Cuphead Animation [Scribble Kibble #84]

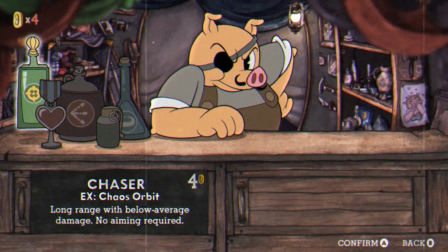But really, like I said earlier, Walt Disney, when they started doing movies that had more realism to it,
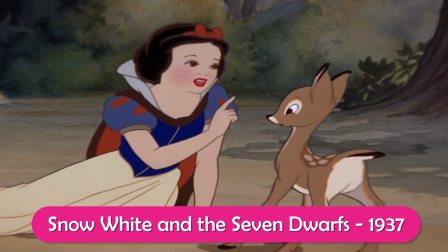and that's when the rubber hose animation style kind of disappeared, and you don't see it anymore at all,
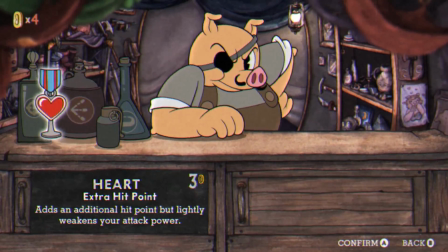really. Anyway, but the one thing you'll notice about the style is if they do have arms that aren't just completely rubber limbs,
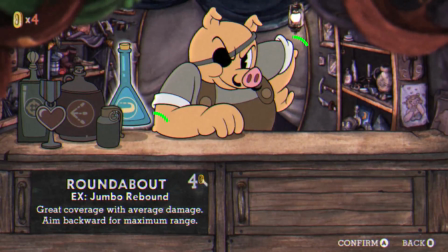their elbows have little nubs on the ends of them.
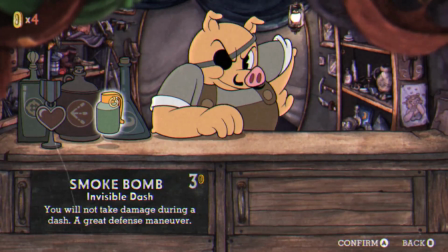And sometimes even when they have the loopy arms, the rubbery hose arms, when they're bent, you see that little elbow piece.
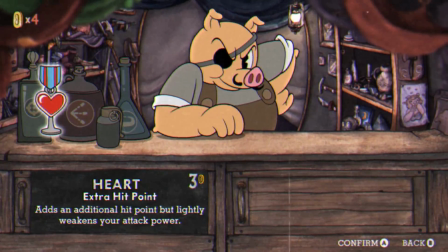And then the other thing is the eyes. The eyes are always just black dots, and they have that little notch in them.
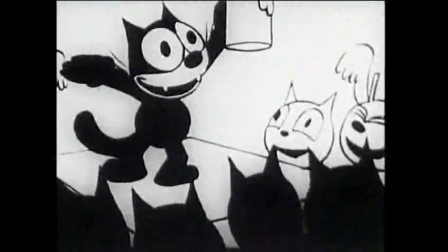Sometimes. In the very beginning of this style coming around, they didn't. They were just plain old black dots.
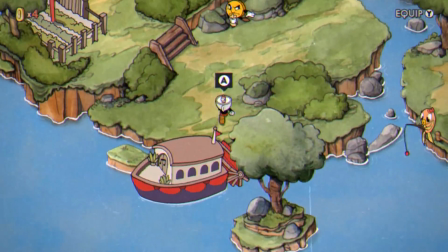This game is a lot of fun. Okay, this little steamboat. Look at the cute little fish down there.
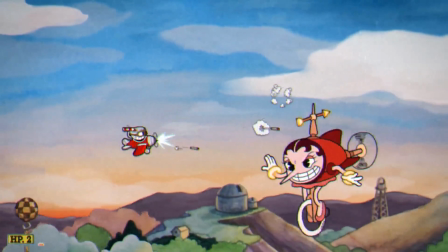Aww. What did I get hit by? Her laugh? I got hit by her laugh!
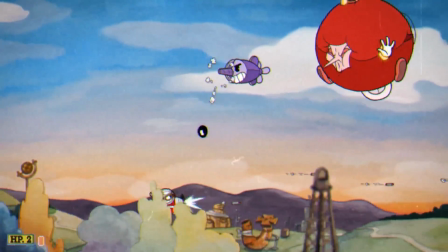What kind of nonsense is that? Oh my gosh.
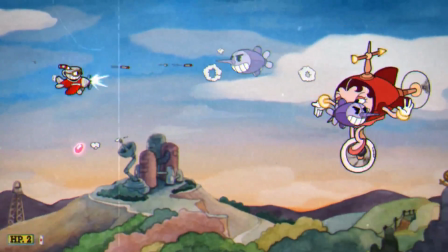So, it's not like you can really spoil the game because all of it is just fighting different bosses.
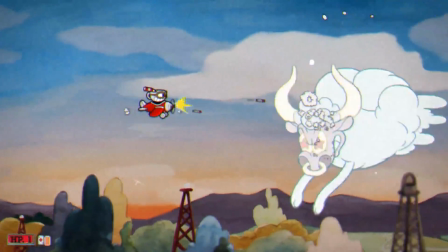As far as I've seen anyway. Everything about the game is meant to have that old style feel to it.
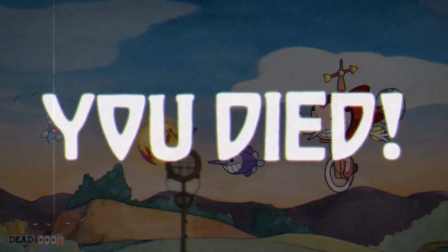So they didn't overlook anything. They didn't overlook the text. They didn't overlook the you lose screens.
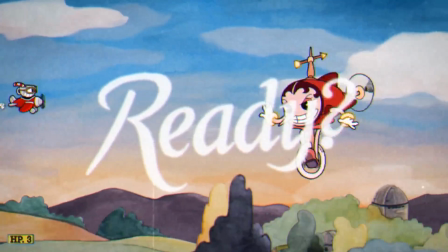They didn't overlook the music. And they've even overlaid this old film style texture on top of everything.
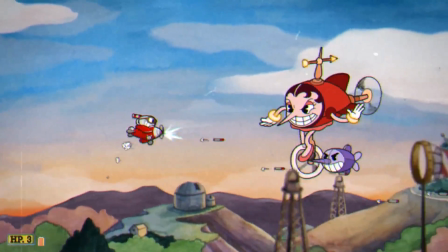You can see the background flickering and all that.
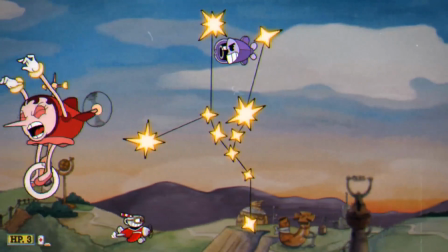So that's meant to mimic the old camera, like the dust specks and things that would get behind the lens or in front of the lens and on the animation papers.
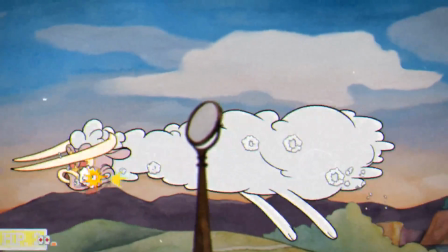So, like I said earlier, the only thing we're not getting is the camera shake,
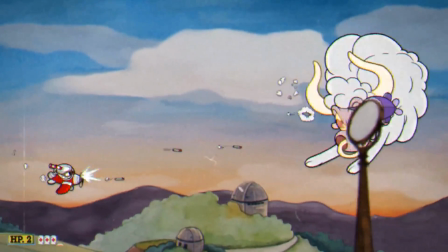which you don't want because it's a video game, and if the camera were shaking on top of all this other stuff going on,
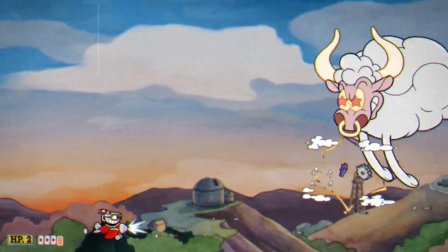it would make it more difficult to play but not add anything.
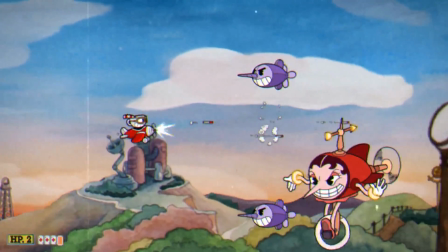And then it's great because once you get to the stage of the boss that you couldn't get to before, it's a big surprise, and like this character morphs like crazy.
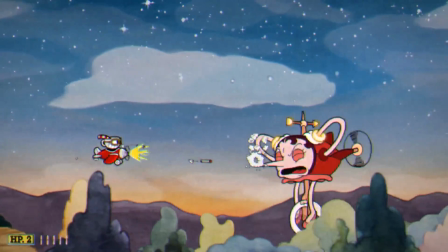So look at how her arms are long little noodles. That's indicative of the style.
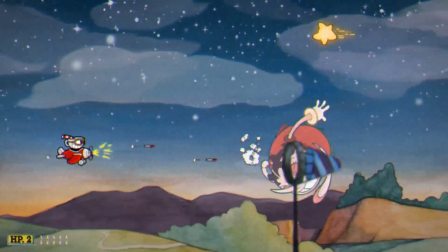And then that super smoothness of the transformation is also a trademark of the rubber hose animation.
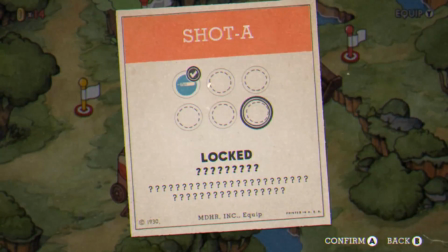Wonder if it's like every other video game where the worlds get increasingly more annoying as time goes on. You always start out in the nice, pretty, grassy level, and then by the end of the game, everything's ugly and gross. But I have a feeling this one will be pretty cool. I think this final stage will probably be hell or something.
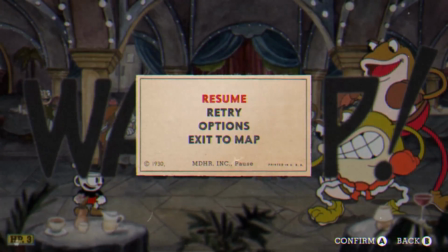Yay! Alright, I'm going to play a bit more and see if there's anything else to talk about. Oh, look at the legs on the bottom of the frog!
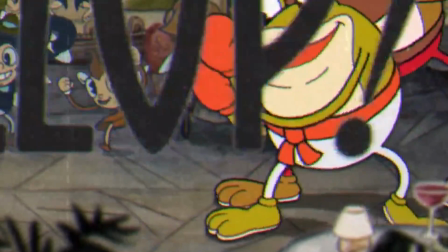What's wrong with them? Oh, he's just doing the jitters to get ready to fight.
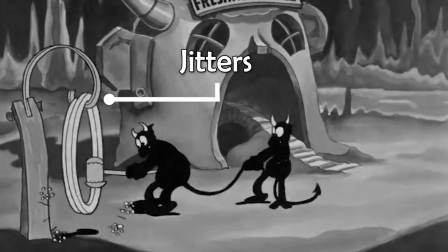I get it. Okay. Gonna get those wiggly, jittery legs to be able to fight.
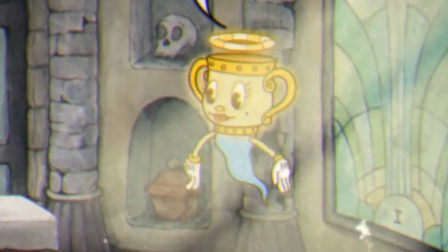Of course, see, there's those rubbery arms floating around and the eyelashes and the lipstick on the mouth.
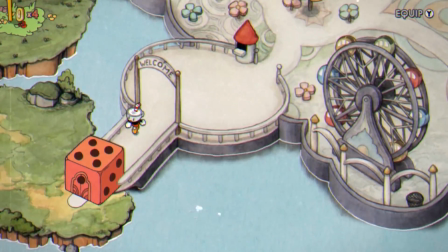I can't get over this rubber sound effect. It's like a squeaky rubber thing.
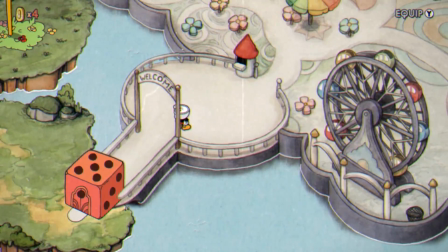So that's a look into Cuphead, some of the animation in the game, and the old rubber hose animation style, so-called because it looks like a hose and it moves like rubber. So if you want to take a look at the game, I'll link it below.
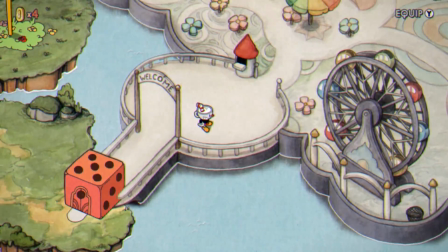But the other thing is that the creators of this game have done quite a few interviews about how they animated this and all that other stuff, which I didn't look into before playing the game because I like to play these games spoiler-free. So if you want to take a look into any of those interviews, I'll link them all below.
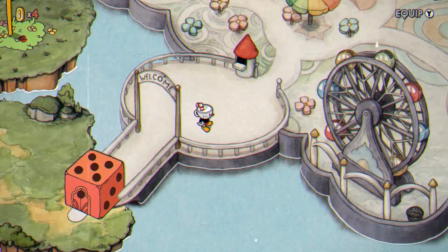Thanks for watching, and I'll see you next time here on Scribble Kibble.